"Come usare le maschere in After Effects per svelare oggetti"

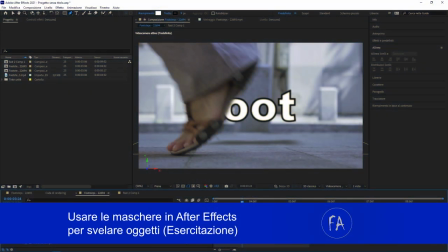[0:09]
Ben trovati, ben trovati ad un nuovo video tutorial firmato Fabio Ambrosi.it Oggi facciamo un esercizio pratico,
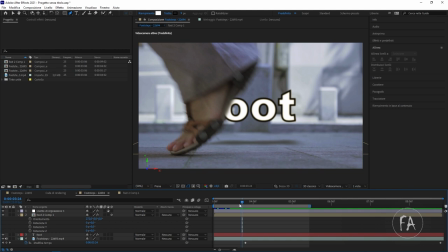[0:18]
dopo aver visto nelle scorse lezioni come si crea la trasparenza in after effect usando le maschere, usando il chroma key, usando le maschere di luminanza oggi cerchiamo di fare qualcosa di pratico e in particolar modo giocheremo un po' con le maschere per mostrare
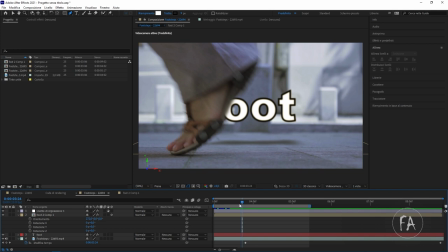[0:35]
come queste possono essere utilizzate non solo per nascondere qualcosa ma anche per rivelare qualcosa sempre con la trasparenza giochiamo, sempre con il canale alfa, nascondiamo e svegliamo sempre qualcosa però lo scopo di questa
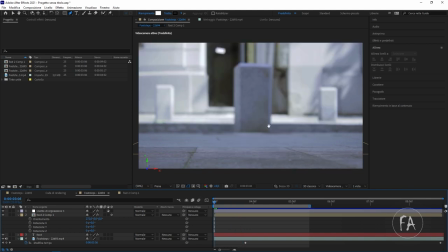[0:51]
esercitazione è svelare un testo al passaggio di un piede una cosa molto semplice in realtà,
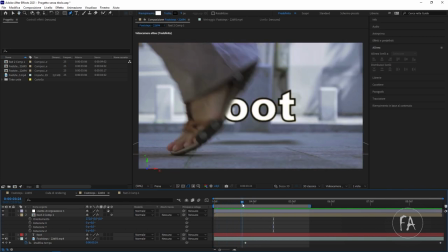[0:58]
non stiamo facendo niente di eccezionale però vedremo come lavorare con le maschere per creare questo effetto ricordo che questo è un video tutorial del corso introduttivo ad After Effects quindi se vi siete persi tutte le lezioni
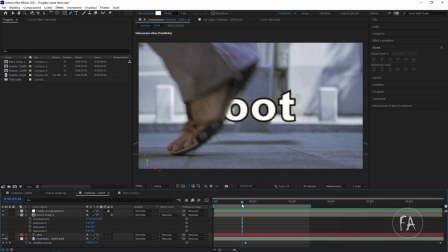[1:13]
di questa introduzione a questo bellissimo software recuperatele qui su questo canale YouTube e iscrivetevi ovviamente anche per non perdere i prossimi video ricordo questo è un corso introduttivo quindi non impareremo a fare cose eccezionali stiamo insegnando questo software a
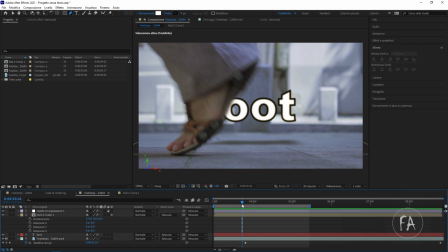[1:31]
chi non ci ha mai messo mano in vita propria quindi ecco partendo dalle basi siamo già arrivati a un buon punto questo è il modulo avanzato bene torniamo a noi cosa
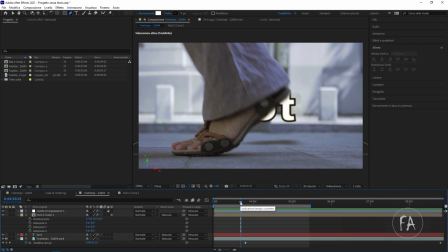[1:41]
facciamo quest'oggi lo abbiamo visto cerchiamo un po di analizzare però la situazione vi ho detto che questa questo questo effetto sfrutta la capacità delle maschere di nascondere o svelare qualcosa e beh se analizziamo quello che accade
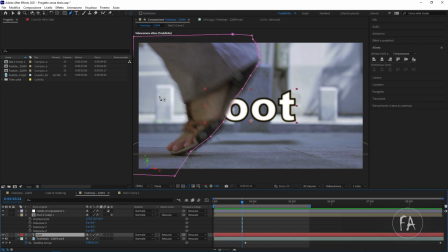[1:58]
qui potrete vedere che io sto proprio utilizzando le maschere per svelare
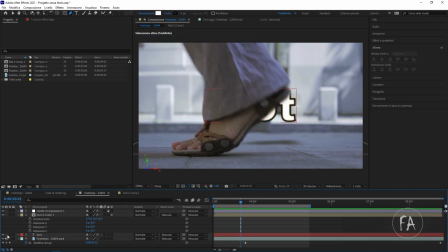[2:04]
il testo io ho applicato una maschera al testo che ho creato ecco questo è il livello
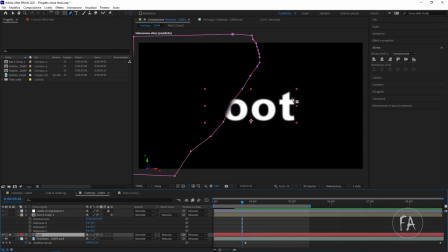[2:11]
del testo questa è la maschera ok e animando la maschera in sincrono con il movimento del piede creo l'illusione che il piede nasconda qualcosa e poi sveli la scritta in questo caso quando va via e
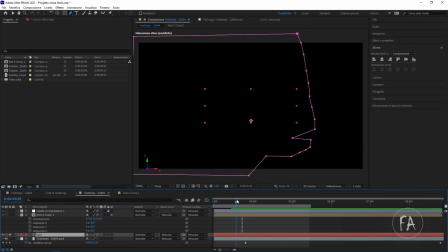[2:29]
quindi lascia lo spazio o lo spazio vuoto lo spazio libero quindi prima cosa da imparare è a
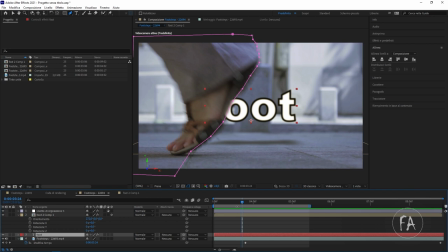[2:35]
utilizzare le maschere per svelare qualcosa animandole ok un'altra
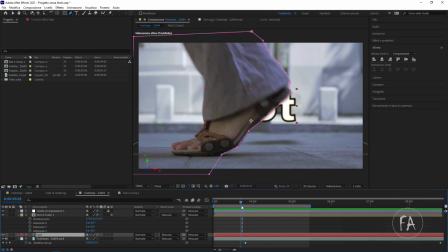[2:41]
cosa che impareremo in questo tutorial analizzando quanto fatto fin qui è come creare
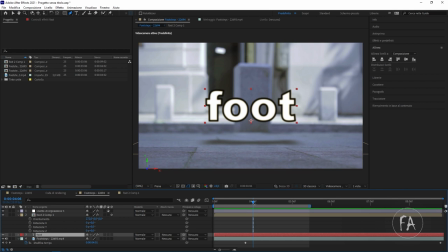[2:48]
una finta ombra vedete che questo è questa è una scritta è una scritta assolutamente in 2d ok di 3d non ha assolutamente niente però giocando un pochettino con il 3d di after effect sfocando la scritta dandogli una tinta più
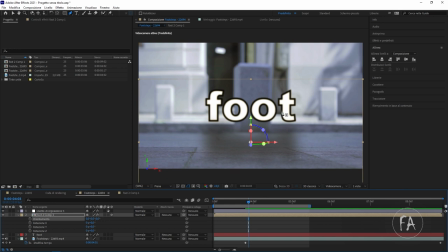[3:07]
scura questa era una copia esatta della scritta foot sfocata e con un colore più scuro ruotata per allinearla per quanto possibile in maniera totalmente
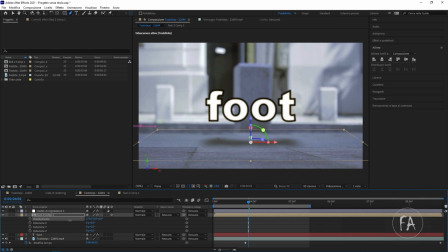[3:21]
come si dice imprecisa però verosimile al terreno abbiamo creato l'illusione come potete
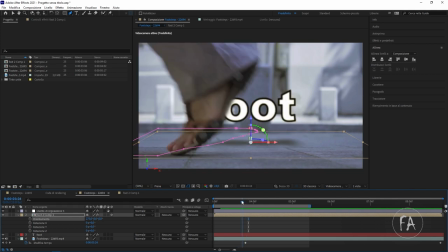[3:28]
vedere di una finta ombra anche chiaramente l'ombra ha una maschera ok per fare in
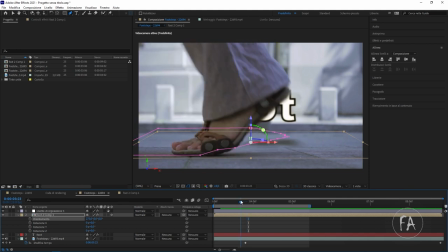[3:35]
modo che non sia sempre presente ma si sveli al passaggio del piede e chiaramente
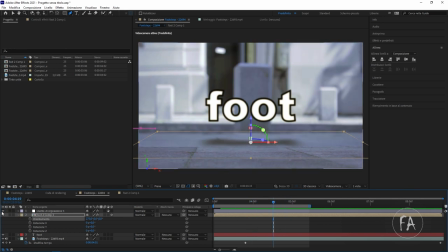[3:41]
poi c'è un filino di color correction per rendere tutto un pochettino più cinematografico di poco è però qualcosina abbiamo fatto beh siamo partiti da un video
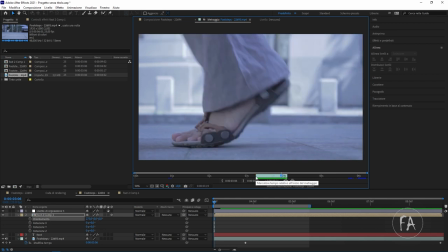[3:54]
simile a questo quindi molto breve molto semplice un piede che passa